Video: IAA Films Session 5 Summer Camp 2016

Hi, my name is Kaylee. I am a grad student at Infinity Arts Academy and I'm going to give you a behind-the-scenes look of session 5's film, First Date.
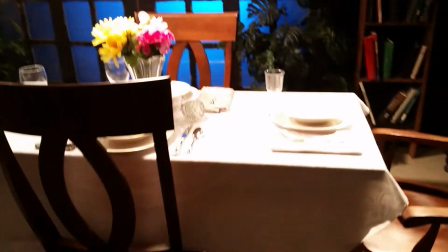(0:09)
So this film takes place in a dining room and in order to give it a realistic feel,
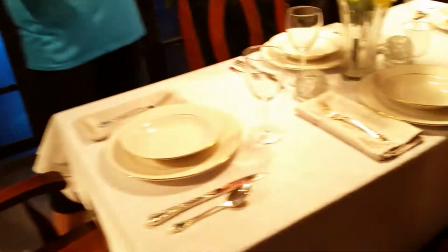(0:16)
we have our table, we have our chairs, our silverware, and our plates.
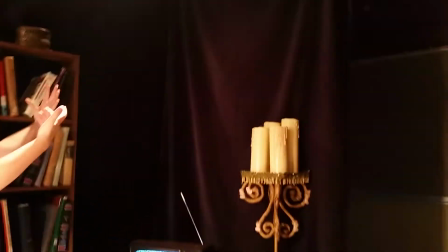(0:21)
We have, we put the curtains up to give it, make it look like it is a wall because this actually is filmed in a classroom.
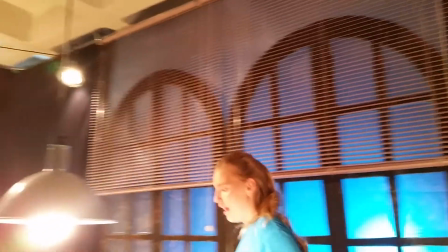(0:32)
We also have blinds and windows and the way we know what to put up is the production designer creates a mock-up of what needs to be on the set.
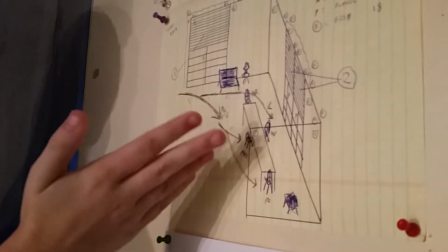(0:47)
We have what needs to be hung up, we have the set dressing, and we have movements where the actors are going to go.
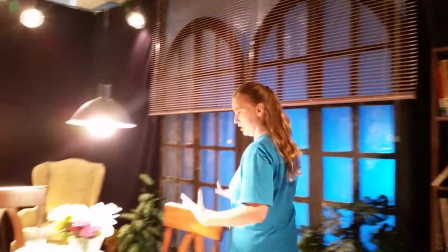(0:58)
On the set we have props that we need or we have a phone, a chair,
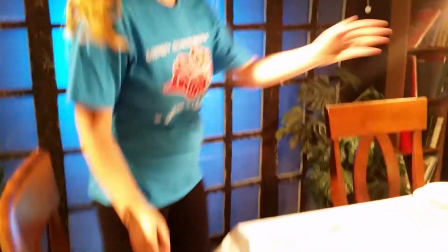(1:07)
we have a puppet named Mr. T, we have flower vase, a bookshelf, and this is all so we can give it a realistic feel,
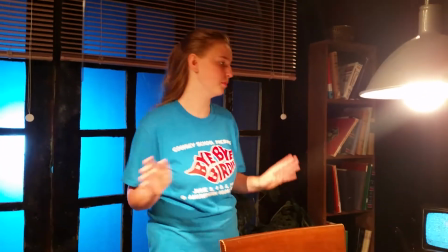(1:15)
realistic sense for what a dining room is, what a dining room looks like. If you go So over here, there are some props that are not used in every shot or may not be seen.
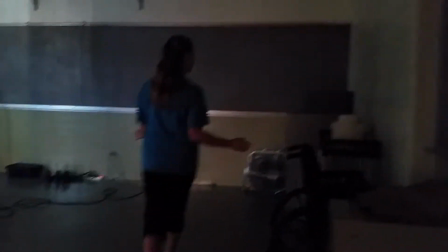(1:26)
So we store them over here in this area.
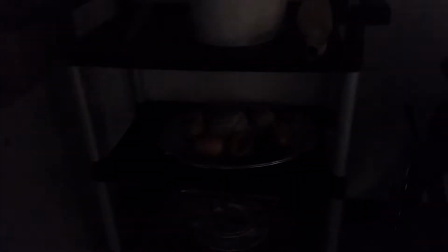(1:29)
We have flowers, a rubber chicken, a knife, some fake food, and that's what we use. To light the set, the director of photography puts up a lighting diagram,
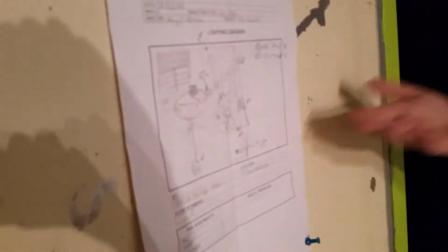(1:47)
which is how we know what lights we need to hang up.
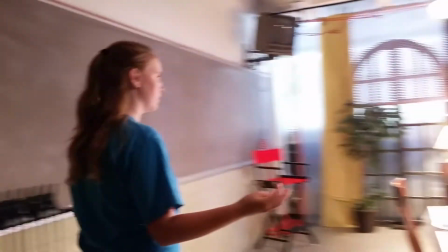(1:53)
Over here, we have a swing light,
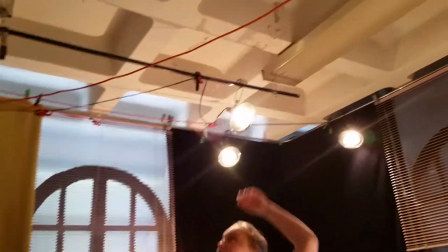(1:59)
we have lamp lights, which are hung up by the gaffers, and we have a practical light.
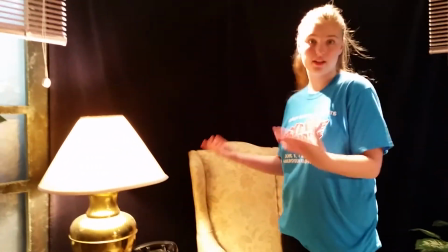(2:05)
It's called a practical light because it can be seen in a regular living room. This is something we use in everyday life. We do not use fluorescent lights, which are the standard lights in buildings because the temperature goes all over the place.
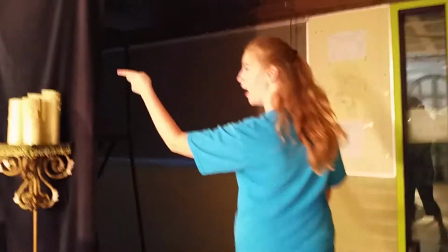(2:18)
Another light we use is over behind the set, which is a fenel.
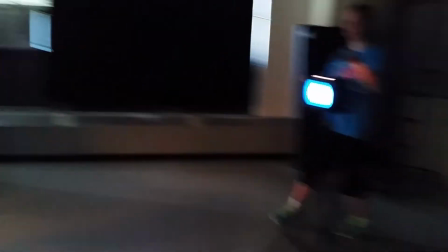(2:27)
And this has a blue gel over it because the scene takes place at night,
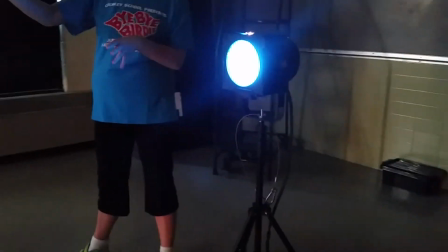(2:33)
it produces the moonlight and it gives us a feel that it's nighttime. time. Thank you for watching this behind the scenes. Bye!